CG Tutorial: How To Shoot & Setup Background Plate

so so i have a uh kind of taken some pictures around my house to to exam uh illustrate some of these um things we were just talking about and i'm going to kind of run through them pretty quickly because you
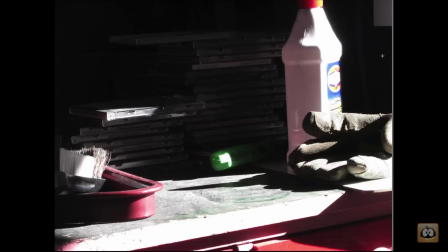(8:18)
know these things um are more useful if they're not uh 20 minutes long so you know i have the first picture here is just in my garage and i've got the garage door open and and the sun is streaming in, and the obvious problem is that it's really hard to get good exposure when you have such strong sun.
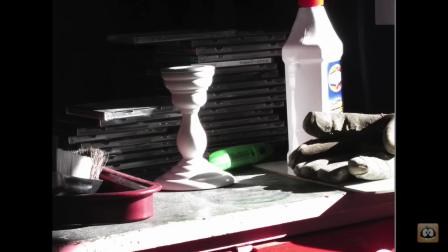(8:36)
So that's an issue in this first image. When you're making your model, you kind of want to put it in the scene, and so I'm using this little vase that I got, or a candlestick that I got at IKEA.
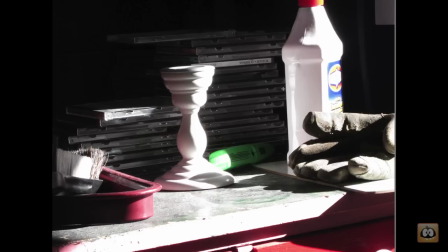(8:52)
I went there looking for a gray ball. They don't have gray balls, but they have cheap candlesticks. So I got this cheap candlestick and kind of put it in my scene as a representative object of what somebody might build. Obviously, it's pretty simple, but I picked it because it was neutral,
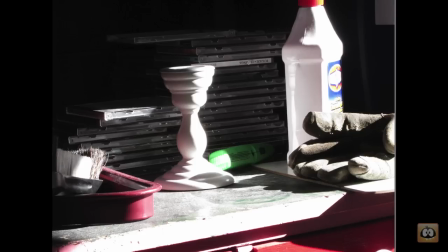(9:10)
although white is, in this image, you can see that it's bouncing quite a bit of light into the scene.
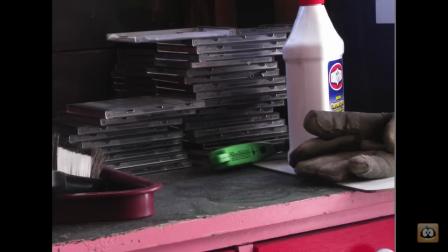(9:18)
But so, again, difficult to get good exposure. So I've hung a sheet over the area where the sun's coming in, and all of a sudden we have an image that's much more legible. Exposure is much more reasonable.
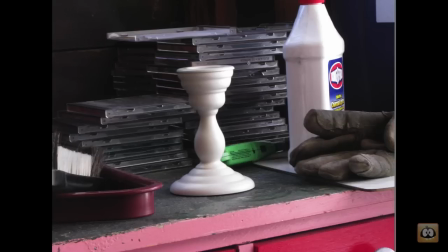(9:35)
And when we put our object in there, we can see that it is kind of fitting in there. Now, these examples are really not for creative purposes, but they're more for showing the technical problems that are common. So if you have direct sun, you may have trouble with exposure.
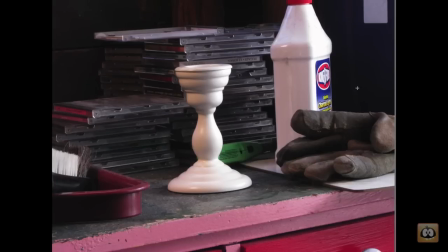(9:55)
That's sort of the story there. Now, I'm adding a second light, right? So the idea here is to bring in a second light, and if you compare the ones without the second light to the photo with the second light in there,
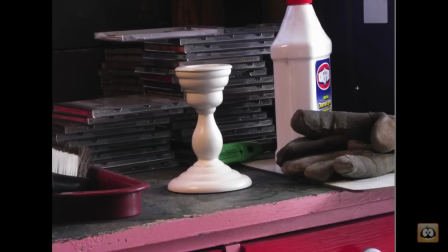(10:09)
you can see that the candlestick, it's more clear, the shape of the candlestick. So this is the point of it, that you can actually use that light to bring out the form of the object that you're making.
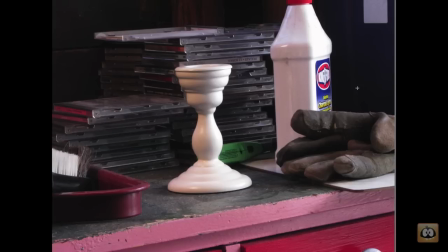(10:25)
And this is something that you would do if you were on set, or if you were photographing a product shot, or you've got actors in front of the camera. you're going to light in order to get,
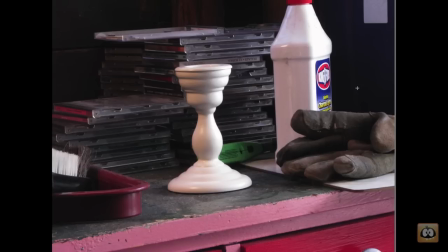(10:41)
you know, to bring out the forms that are there. So this is no different, right?
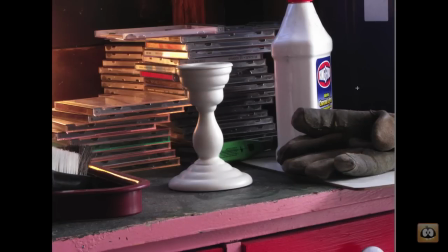(10:48)
You're going to, this is just a work light that I've got in there just out of frame. And, you know, here I show that you can overdo it, right? So I bring the light in way too close. It really changes the whole sense of the image. And it's kind of confusing because it's daylight plus it's got the strong incandescent light.
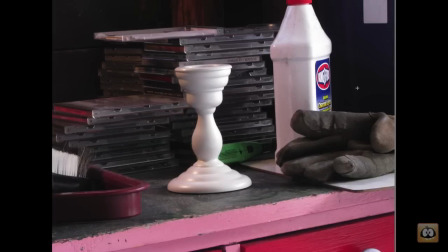(11:08)
So the point here is you can go too far. So just kind of watch it. So I've got a couple more pictures here.
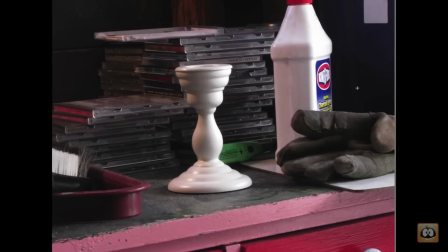(11:14)
This one I put in a bounce card underneath. And so the question might be, what's your favorite?
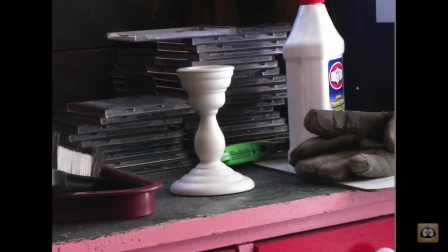(11:20)
Well, it's really kind of up to you creatively. But if you compare some of the earlier shots where the light is controlled but there's still a
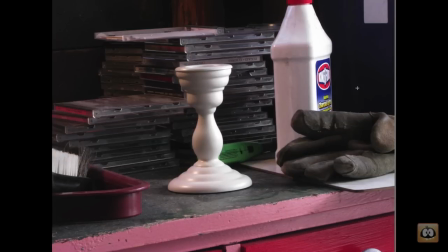(11:29)
single light to some of the later shots where the secondary light is bringing out some of the form, I think that you would, well, I would say that one of those is better
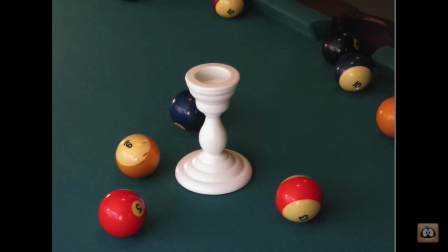(11:41)
because it's a more complex and interesting image. So I have another set of images where I'm looking at, I've got this old pool table out in the garage again, and here, using the same light setup, I kind of just turned around and took a picture, or artfully arranged the pool balls, of course, first.
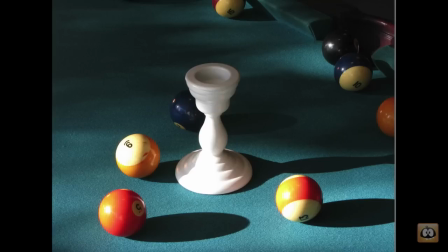(11:59)
And, you know, it's not a terrible picture, but I take the sheet down, and now I'm getting that direct sunlight, which is casting strong shadows, and immediately we've got a much more compelling, much more interesting image.